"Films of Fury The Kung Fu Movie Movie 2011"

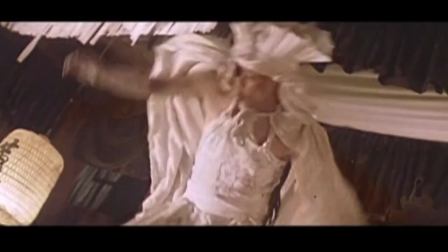[46:44]
In Once Upon a Time in China 2, they found a perfect balance of story, comedy, and of course, action.
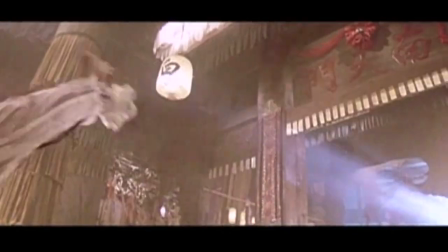[46:57]
Jet and action choreographer Yuan Woping were a great match.
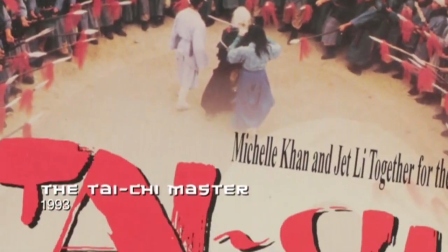[47:00]
Both leaned toward Tai Chi rather than Wing Chun or Hung Gar, and their sentiments and skills were well suited.
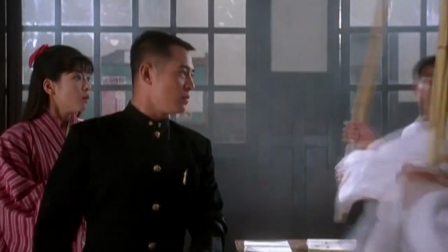[47:07]
Like Master Lu and Jackie Chan before him, Jet wanted to immortalize his skills at his peak and decided a remake of Fist of Fury was the way to do it.
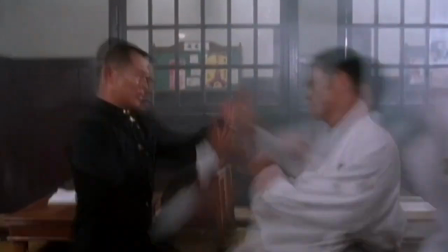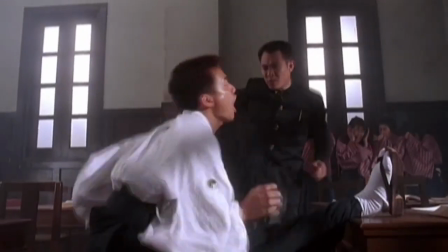[47:21]
Teaming again with Yuan Woping and incorporating a politically correct view of Sino-Chinese relations, Jet made a masterpiece of martial arts.
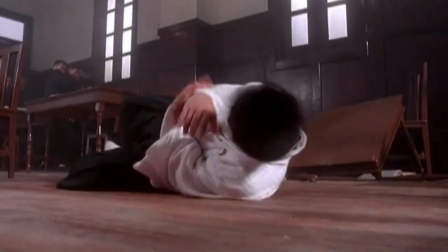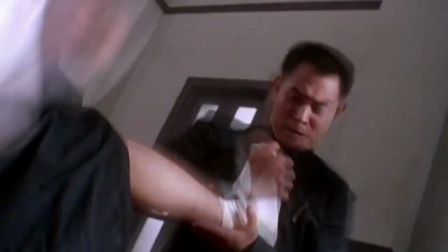[47:36]
Jet did his own personal variations on Bruce's approach. See how he deals with multiple attackers?
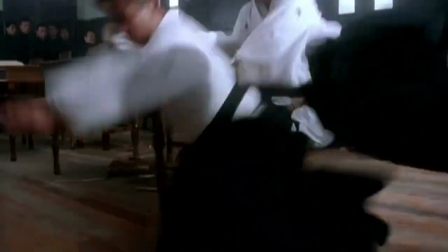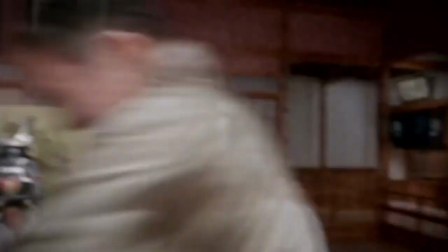[47:48]
How he shows martial arts inferiority?
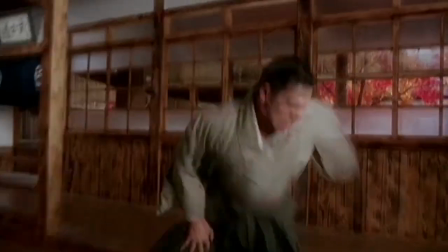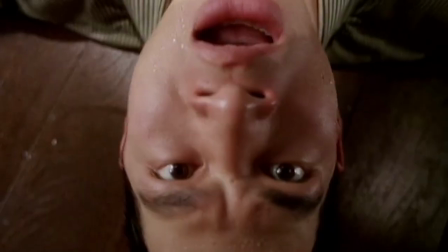[48:00]
How he contrasts Chinese and Japanese techniques?
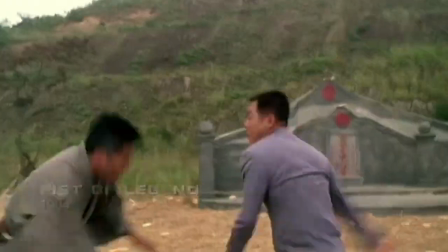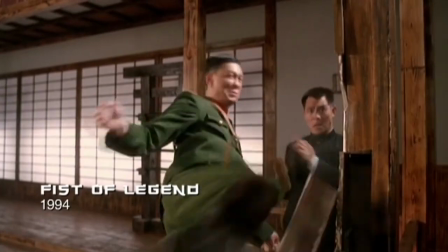[48:10]
It all comes together in this stunning scene.
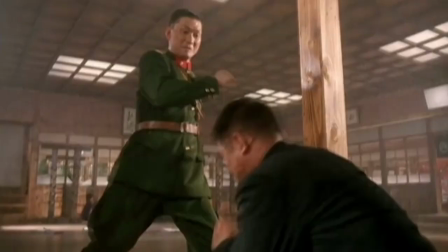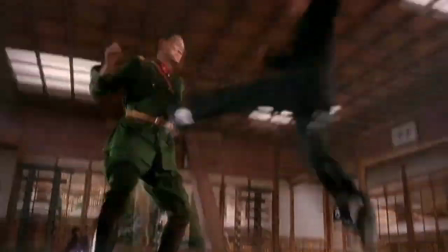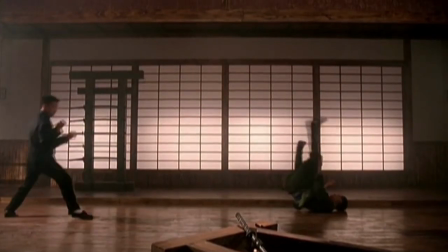[48:25]
After that, the only place to go was west.
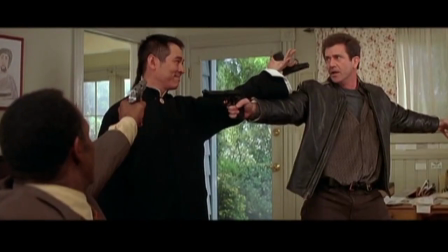[48:34]
Many Asian stars tested the Hollywood waters. Jet Li dived right in.
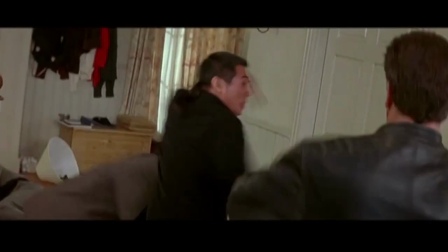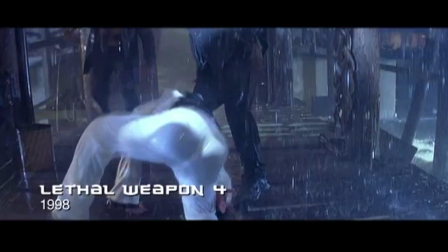[48:44]
Just as in Enter the Dragon, Lethal Weapon 4's loose plot only served to showcase the Kung Fu star's skill.
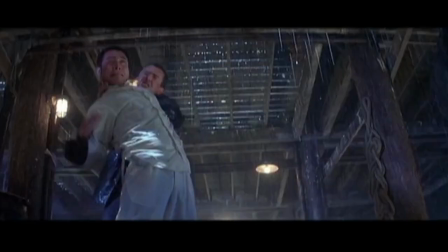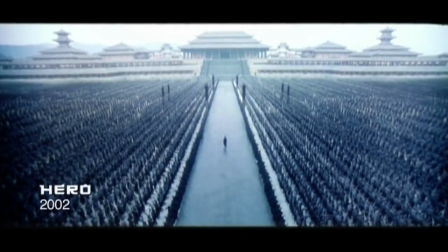[48:58]
After making a bunch of Western action films, Jet returned to China.
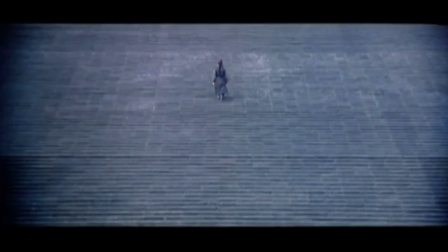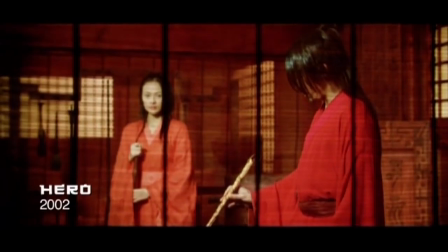[49:08]
Hero was a masterpiece that used cinema language to its advantage. For instance, each character was differentiated by color.
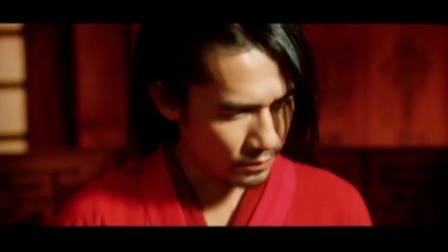[49:15]
Jet Li's story is red. The Emperor's is blue.
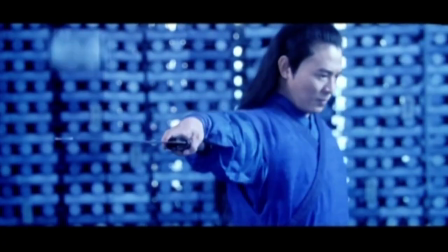[49:22]
Tony Leung's memories are green.
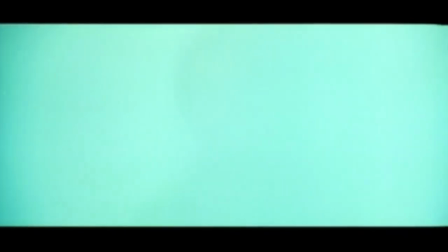[49:27]
And white is reserved for the truth.
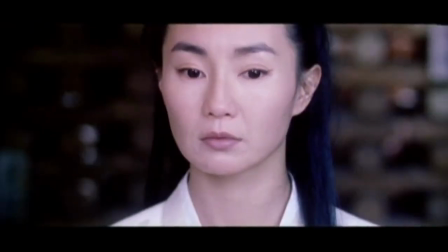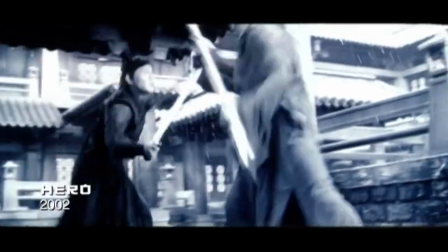[49:35]
The Kung Fu in Hero, choreographed by Tony Ching Su-tung, confirms the film's classic status.
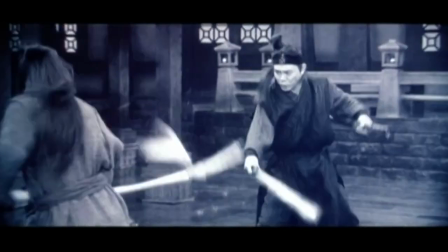[49:43]
As befitting the artistry of director Zhang Yimou, each use of Kung Fu in the film correlates to life.
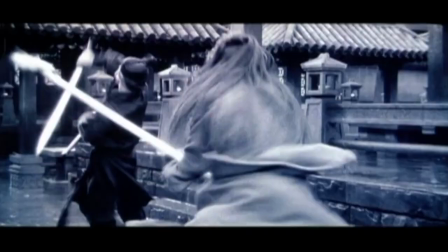[49:49]
The fight with Donnie Yen is compared to music.
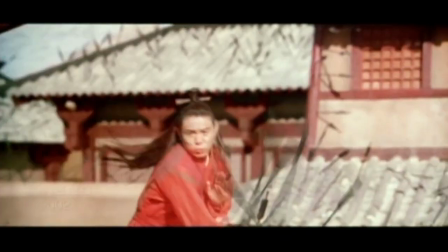[49:56]
The battle alongside Maggie Chung is compared to calligraphy.
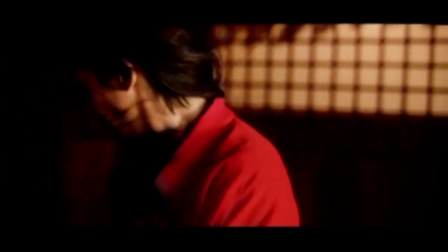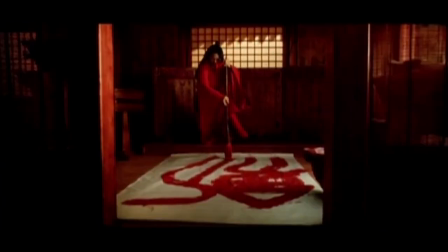[50:05]
The fight between Maggie and Zhang Ziyi is compared to nature.
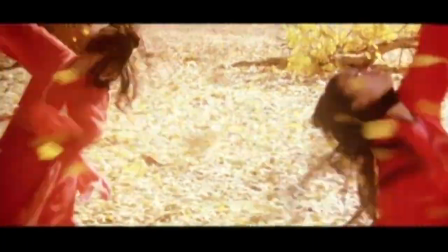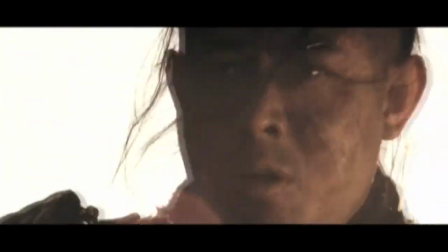[50:17]
Jet Li followed Hero with a string of quality films, finally winning a Hong Kong Best Actor Award for his work in The Warlords.
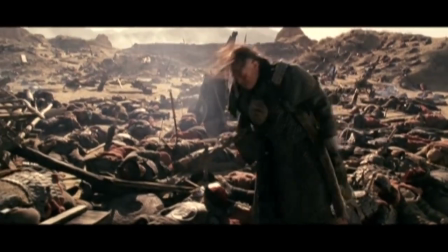[50:26]
A full 25 years after his first film.
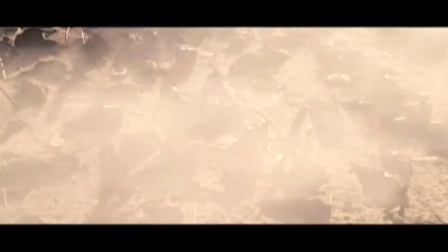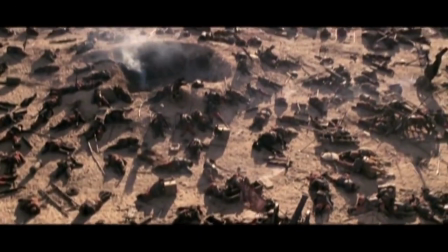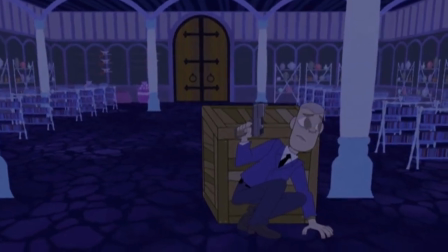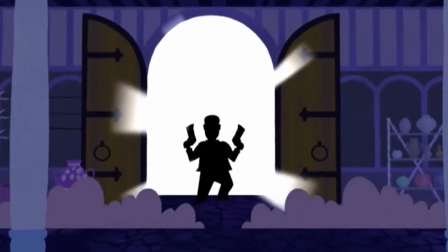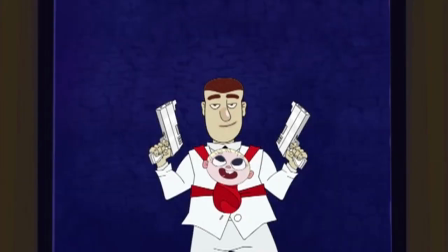[50:51]
Kung Fu masters don't grow on trees.